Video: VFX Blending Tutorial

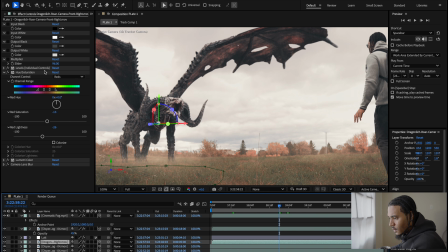20:30 So let's go back to this dragon and let's go down to camera lens blur and let's put it to 2.3 maybe, just to blur it out a tad bit more. I feel like it's just too sharp for where it's sitting inside the scene.
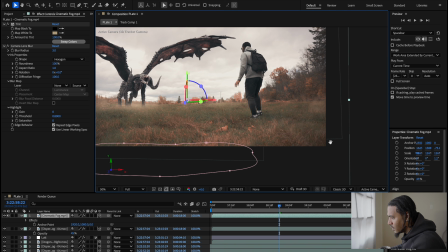20:46 And I think this looks pretty damn good for what we're doing right now.
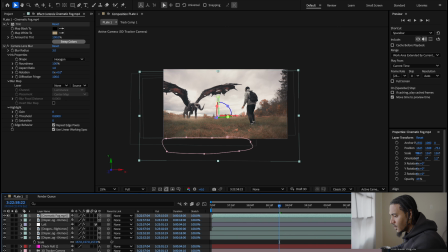20:52 And then sometimes what I do to get a better reference on some of this stuff is I'll add Command Y,
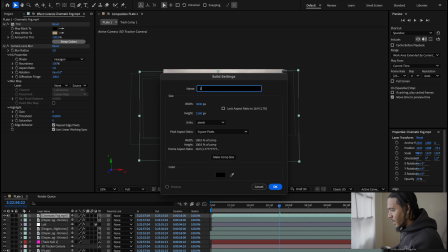20:58 I'll add a black solid, I'll call this letter box, and then we'll just grab this box masking tool,
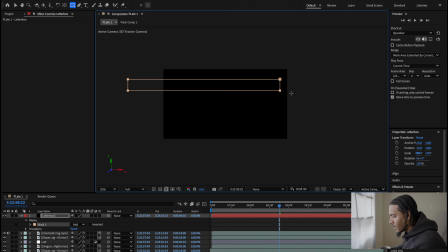21:04 put it somewhere around here, and we'll drag it out, drop it, invert it,
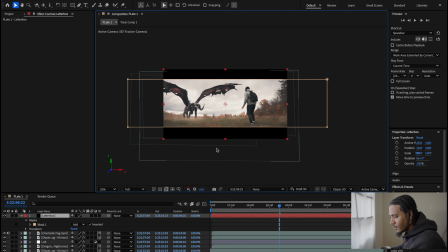21:09 and now we got an idea of how this scene is looking if we put the cinematic box around it.
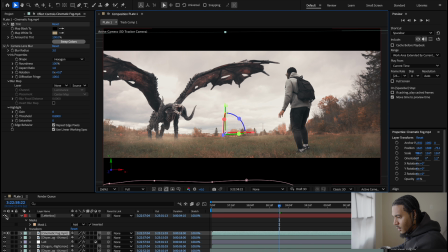21:17 So the next step that I usually use going from here is, sorry, we're just gonna add another adjustment layer.
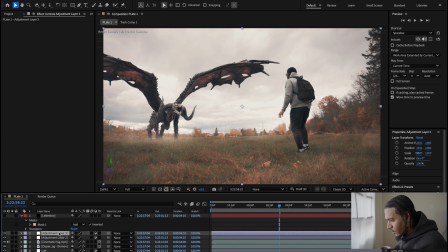21:23 Did we add one? Yes, we did, sorry. And we're gonna call this one looks. And I'm going to use Red Giant's Magic Bullet looks.
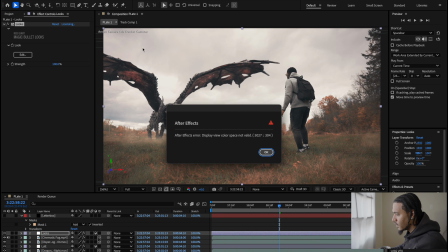21:34 I don't know what that error is, but I'm just gonna ignore it for now. Yeah, I'm gonna ignore it again. Maybe because I'm 32 bits, I'm not too sure.
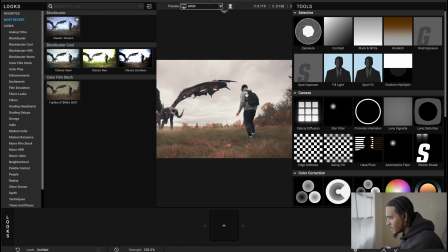21:42 But what we're gonna do is, I kinda like this preset, this tension preset a lot, but we're gonna try and do it ourselves.
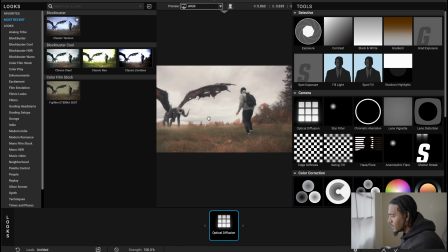21:51 So we're gonna add some optical diffusion, and that really just blends in the light in the scene and wraps it around. We're gonna add chromatic aberration, double click this, and then where the blues and yellows are,
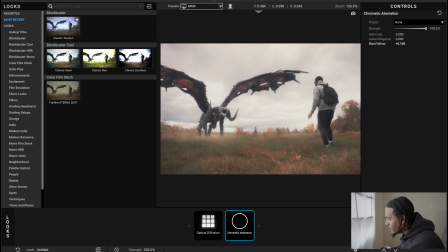22:02 we're just gonna add it a tad bit, not too crazy, but just enough over here. We're gonna go back to tools and
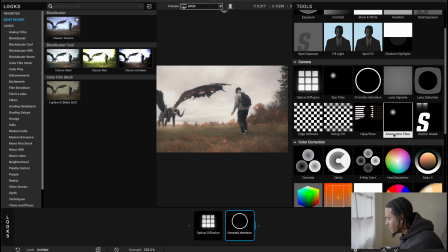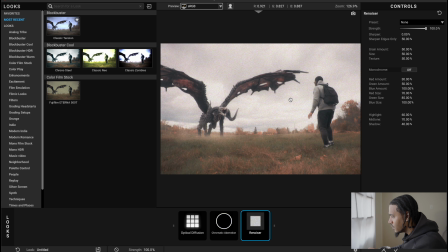22:16 renoiser. This is important to renoise your footage. That's what makes it kind of look more natural.
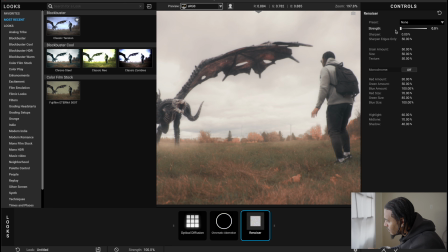22:21 And we're gonna change the strength of it to maybe something around 12%.
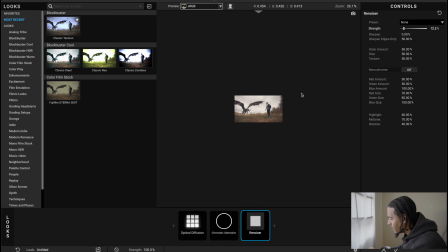22:29 Yeah, I'm gonna go with that. I like that. I like how it looks. And then from here, sometimes I play with gradients.
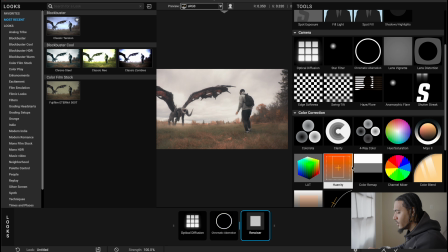22:36 It just really depends on how it looks when I do it. No, not Mojo, whoops. It just depends on how I do it.
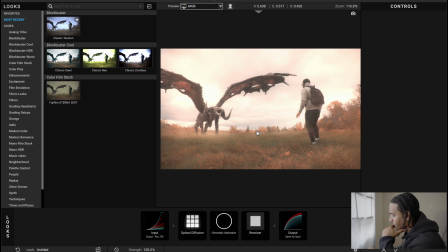22:43 Haze and flare, don't like how that looks, so we're gonna ignore that one completely. But the gradient, sometimes I do play with.
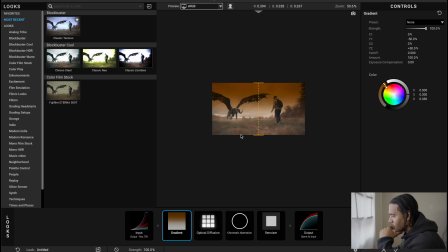22:50 It really, yeah, like I said, it depends on how it looks when I'm doing it though.
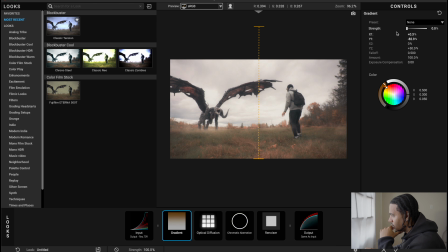22:54 So if we go here, we can change the strength of the gradient, maybe around here, and we can use like that brownish tone, and we can just drop it down a tad over here. And I think this is looking pretty damn decent.
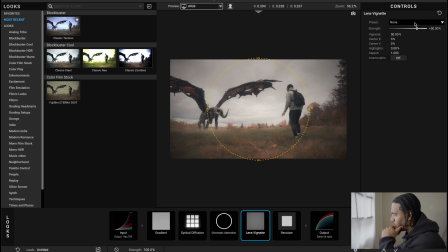23:12 Maybe this, we'll add to the strength of it. We'll change the lens vignette to around over here.
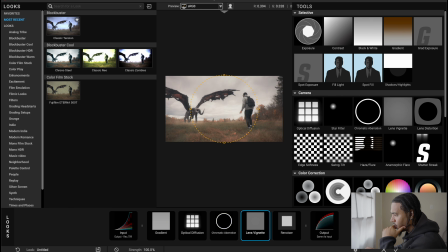23:21 Okay, and let's just check this off for now. Boom. All right, wicked.
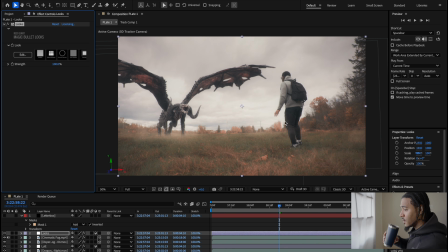23:26 I really like the way this is looking already. I think it's coming together fairly well for what we've done so far. And for the sake of this tutorial, I'm not trying to get like crazy too deep into how much assets I'd put in, but showing you guys the general idea for what I would do to make something like this look the way I want it to.
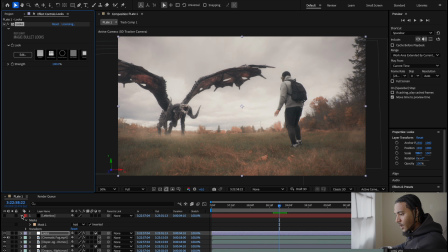23:44 So, all right, now that we got the looks there, we got that there, I'm gonna add one more layer, and I'm gonna call this curves. And what we're gonna do is add a curves effect to it. And we're gonna go to the blues,
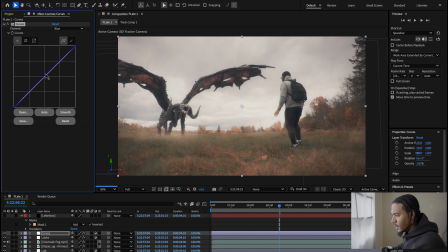24:01 and we're just gonna put it up a tad bit just to introduce some into the scene. The reds, we're gonna drop down because I don't like the warmth in the scene at all. Make it a bit cooler. And then our greens, we're gonna pull it up just a tad bit to add a bit of a tint to it.
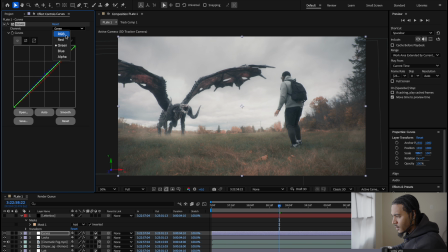24:20 And then our RGB over here, I'm gonna see how it looks if I add some more contrast into the scene. Something around here, and as you can see, that's the difference that made inside of the image.
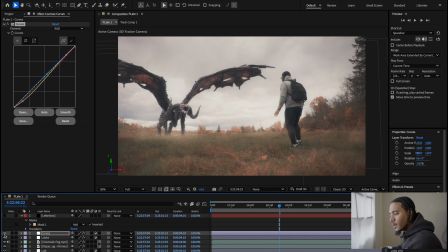24:36 I didn't like how warm it was looking, so I decided it's time to change it, you know?